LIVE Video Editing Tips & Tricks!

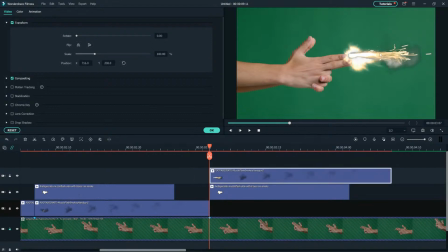Let's make sure we're on the mark. That's where it needs to line up. Okay, that's where the hand is, so it should be right there. Now let's cut off that very first sparky bit that I don't like, that I think looks silly. I'm going to delete that. I'm going to put it back down here. Okay.
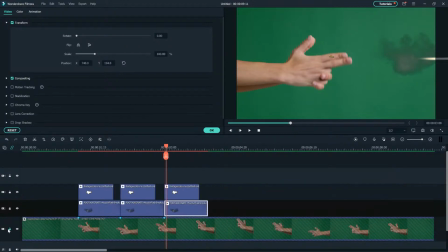So all I've done so far is I've taken that main track, that main footage, which was just a hand pretending to shoot a gun. Above that, I added the muzzle flare, and then I added the smoke.
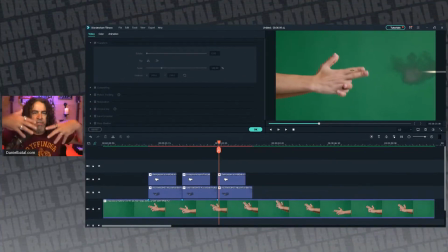Now, the smoke is in between those just because, as we said, you see how that smoke looked funny when it was on top of the muzzle flash, so we put it behind. So that's all we have. I'm going to quickly render this, and we'll see how those elements go together. So we have 3 elements now. The gun, the hand, the smoke, and the muzzle flash.
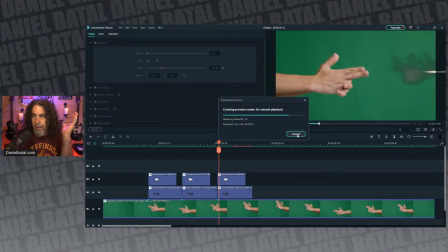And if they're all working together properly, then this should start to look like something. So let's go back here a little bit and let's just let it play. Oh, that's kind of cool. That's kind of cool, right? That looks pretty cool. I like that so far. I love this comment.
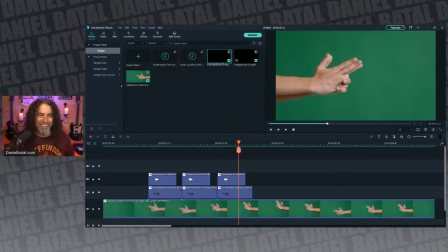That looks like one dangerous finger. I agree. I wonder if that's what is that, a 38 Glock? I don't know what that is. So now we have flame, we have smoke. And we can tweak those more. We could play with the compositing and dial them back if we think.
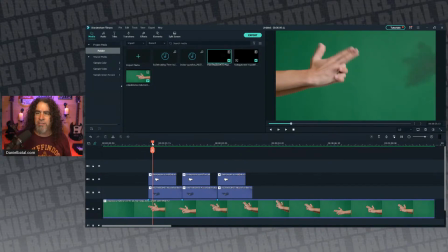That's sometimes one of the things I also see, like when I'm looking at this, let me go full screen.
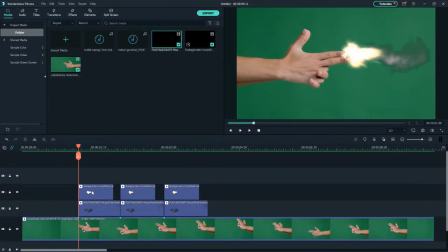One of the very first things I see is that muzzle flash is awfully bright, almost too bright. It looks a little fake. So one of the things you can do is if you left click on that and go up to the compositing tab in the upper left, it's the second tab down under the video tab, that go down to the drop down menu, and here's the blending mode.
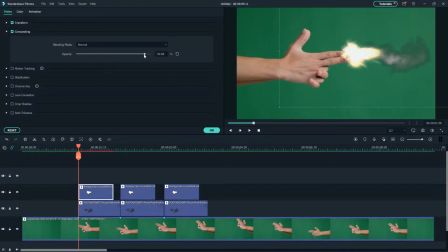You can actually dial that back and maybe something a little less bright, maybe something in like 90-ish might make more sense. And then we can change the other ones too. Just because it's almost a little overpowering. That flash is so bright that it's like, it almost looks a little fake.
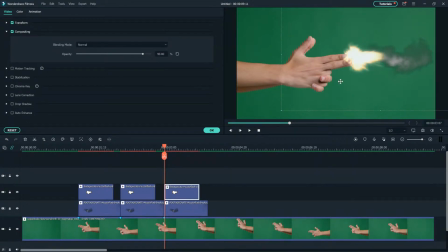It has to fit the the footage that we're putting it on top of, or else it'll look fake. And the smoke is actually a little bit weird too. It doesn't look totally realistic. If I dial it back a little bit again, I think that might help too. I think it's a little too much.
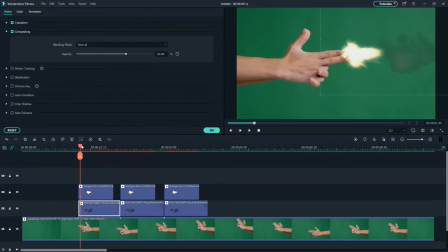What do you think? Maybe, let's take a quick peek. Maybe around 67 or something. Let's try that. Maybe like 67%. Dialing back the opacity, I think sometimes people forget that too, that you're in control. No, let's not do that. I'm not in control right now, as you can see by everything popping up.
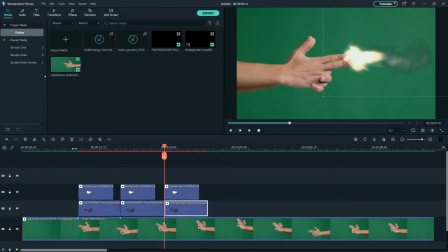You're in control of your project, so don't be afraid to change things and go, let me try something different.
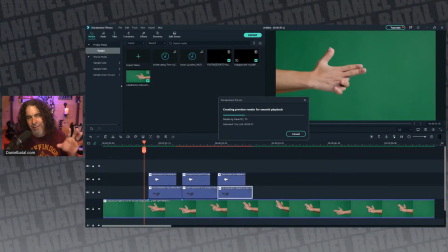That looks a little, really analyze it and go, does that look a little fake? Can I make that a little bit better? Let me see if I can tweak that smoke, and maybe it's too smoky. It's almost you can see that it looks layered on top instead of being part of the scene. And I think that little change is going to help us out.
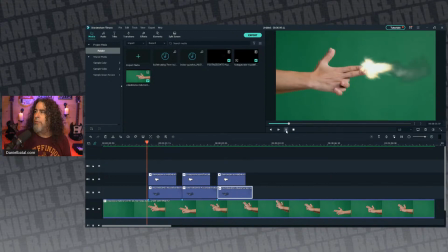Yeah, I think so. I think it will. Let me see what's going on here. Yeah. I like that a lot better already. What do you guys think? Could you see that slight change of just slightly dialing things back, because the hands aren't really super bright.
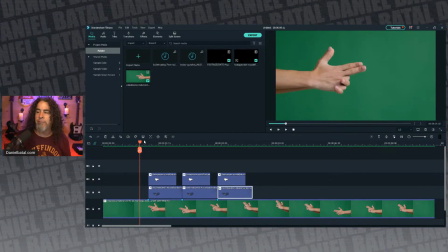It's sort of it's a well lit hands in front of green screen, but it's not like super high contrast, super high color. It's very sort of middle of the road. Let me see. What was the comment?
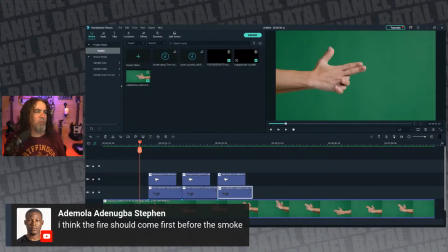You think the fire should come first before the smoke? That's not a bad suggestion. I actually used the shot that they gave me, but that's not a bad suggestion. So you think the smoke should trail a little after? I don't think you're wrong. You know what? Let's take your suggestion and let's do exactly that.
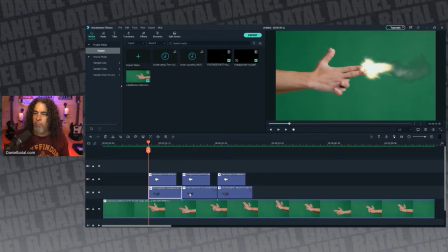Let's take all 3 of these smoke pieces, right? I'm going to select all 3. The way I'm doing it, I'm just hitting Control on my keyboard and then clicking on different elements. If you hold Control, it lets you select more than one. And let's try that. Let's do exactly what you said.
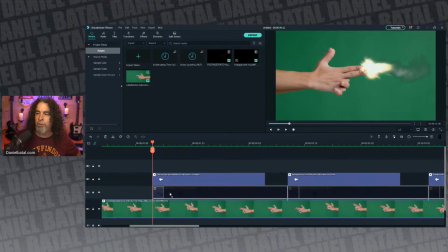What do you think? Maybe 2 frames, push it back a couple of frames and have the smoke come a little bit after.
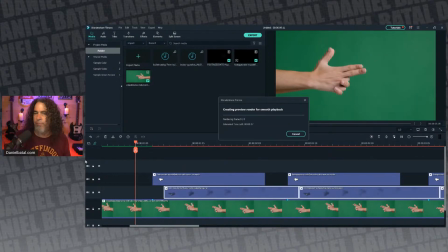I'll have to render it again to make sure it plays smooth, but maybe that's just enough. Let's knock it back 2 frames and see if that feels better, if that's too much, or if that's right where it should be. I've got a slow render today. Let's try this. Let me go full screen, and you guys tell me that.
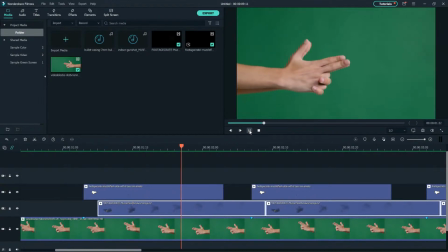Let's see if that was a good suggestion. It may well have been. Oh yeah. Look at that.
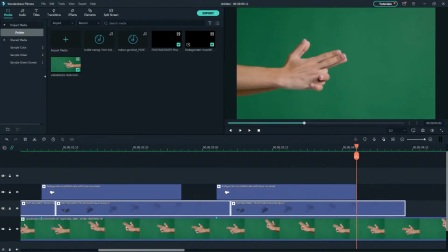See, I totally agree. That was a much better choice.
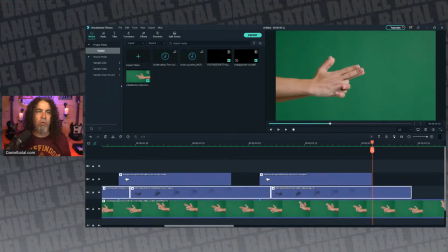The sort of muzzle flash and then the smoke was a really, really great suggestion from Adamola.
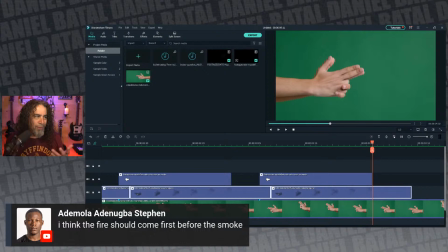I hope I'm saying your name right. Adam, I'm sorry. I'm going to call you Steven. Mr. Steven. Mr. Steven says, hold back the smoke a bit so that the muzzle flash happens and then the smoke, that automatically looks better.
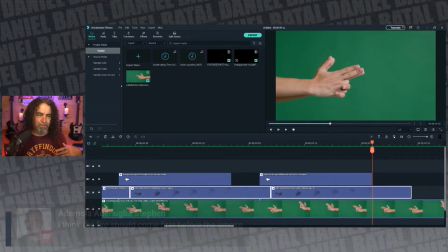This is one of those things, you agree, right? Yeah, Bob says the same thing. That definitely looks better. So just a little bit of that effect in there can really, thinking about, looking at the edit and saying, well, how can I improve this a little bit?
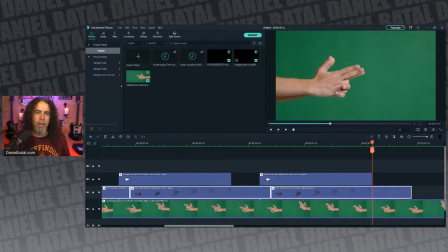Those slight changes can be huge. Maybe try adjusting the timing of the gunfire.
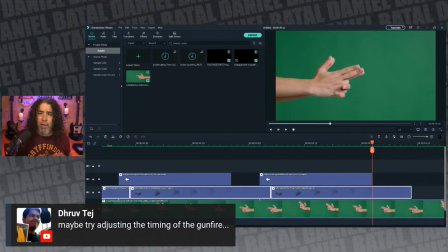It's possible. I thought it's possible. That's not a bad idea. That's something we should think about. Because I thought right when I'm like, it should shoot and then recoil, right? I don't want the shot. Usually what happens, that's a really fast action.
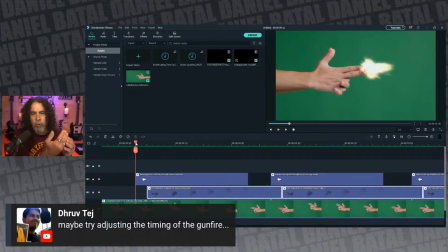The minute you pull the trigger, the gun recoils quickly because of that bullet firing out. So that's where I placed it. I think that's right. I think that feels, to me, you guys tell me if you agree, that feels about right to me. It feels like shot and then there's a recoil, as opposed to halfway through the recoil, the muzzle flash comes out.
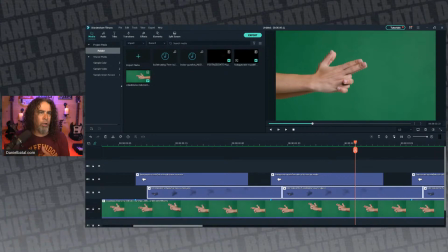I'm going to stick with that one for now, but I think that was a good suggestion to take a look at that. I think it's pretty smart. Let me see. Did I miss anything in here? I want to make sure I'm catching all of your. I'm trying to catch all the comments.
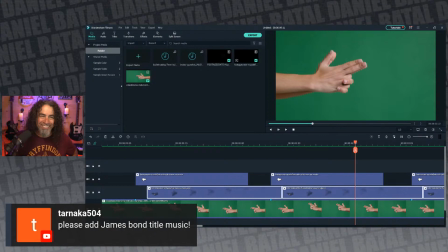Please add James Bond title music, right? We should. I will totally get a community guideline.
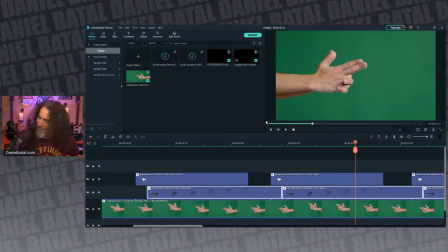I'm going to get a claim on it or a strike, depending on how angry the people who own the James Bond music is. But we can add sound. Let's add some sound.
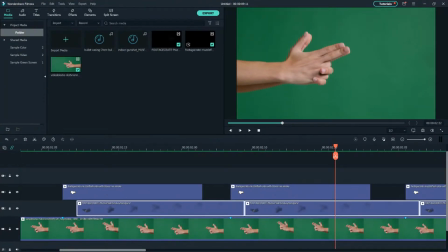I don't know if all these sounds will be able to be heard, but I don't know if Fillmore will play the sounds through for you, but I'll export it once we got them there, and you'll be able to hear it because I can play the video for you once we get the final product, and we can all judge how well we did here today.
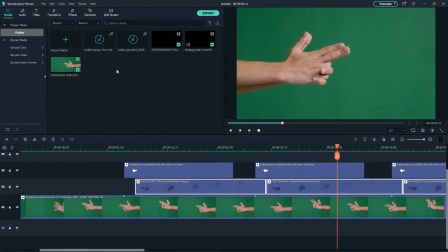All right, let me shrink it down. So some other things you'd said is we needed a gunshot sound.
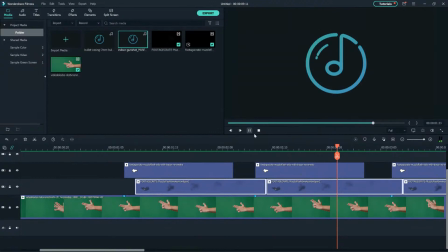I do have a gunshot sound, though I don't think you can hear it in here. Let me see if I crank it up in here. You might be able to hear it through my speakers. Yeah, I don't know if that came through or not, but it's a gunshot. It's called indoor gunshot.
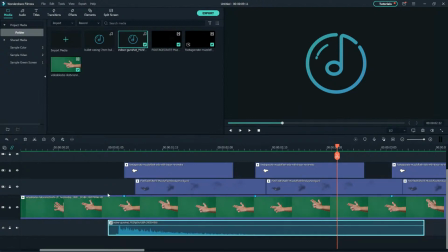I'll take it. Let's bring that down into the timeline, starting with our very first spot.
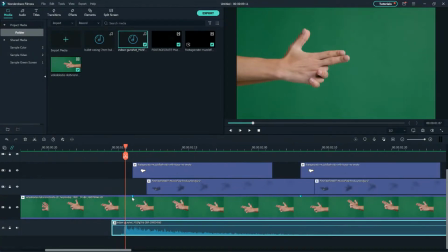Okay, so let's use that marker right there. Now, the one thing I will say, this is what I will say.
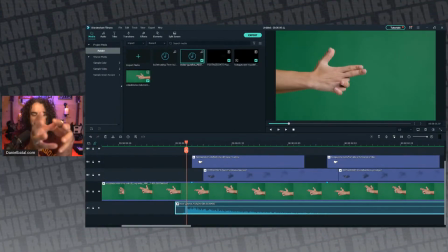When you talk about timing, sound, light travels faster than sound. So I'm guessing if you were to take a shot, to make it feel like you're watching someone shoot, I bet you there's a millisecond delay between the shot and the sound.
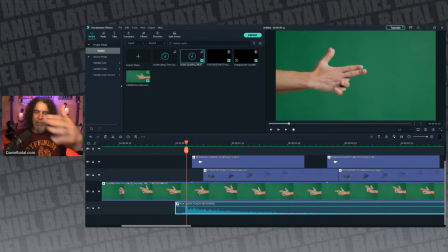So it's not right at the same time. It's that slight distance, like you're away from that person, and the slight millisecond delay. So I'm actually going to try to put this not right on the marker. This is where markers come in handy.
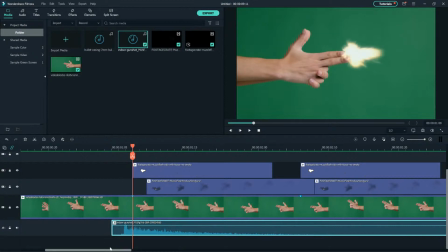So you see this blue marker right there, right? I'll put the playhead on it. And I do a lot of my audio based on looking at the audio. So here's the gunshot. You see that big spike at the beginning? That's the big sound. So what I'm going to say is, let me move that back a bit. I don't want it right there. Let me pull it back so it's just one frame behind.
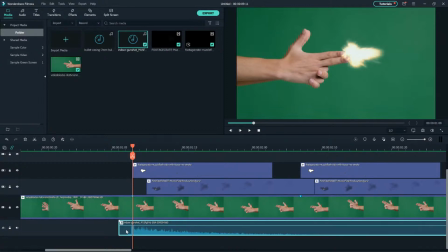Is that one frame? If I need more frames, if I need to adjust it tighter, I can increase the frame rate of the project. That's a little trick I do a lot.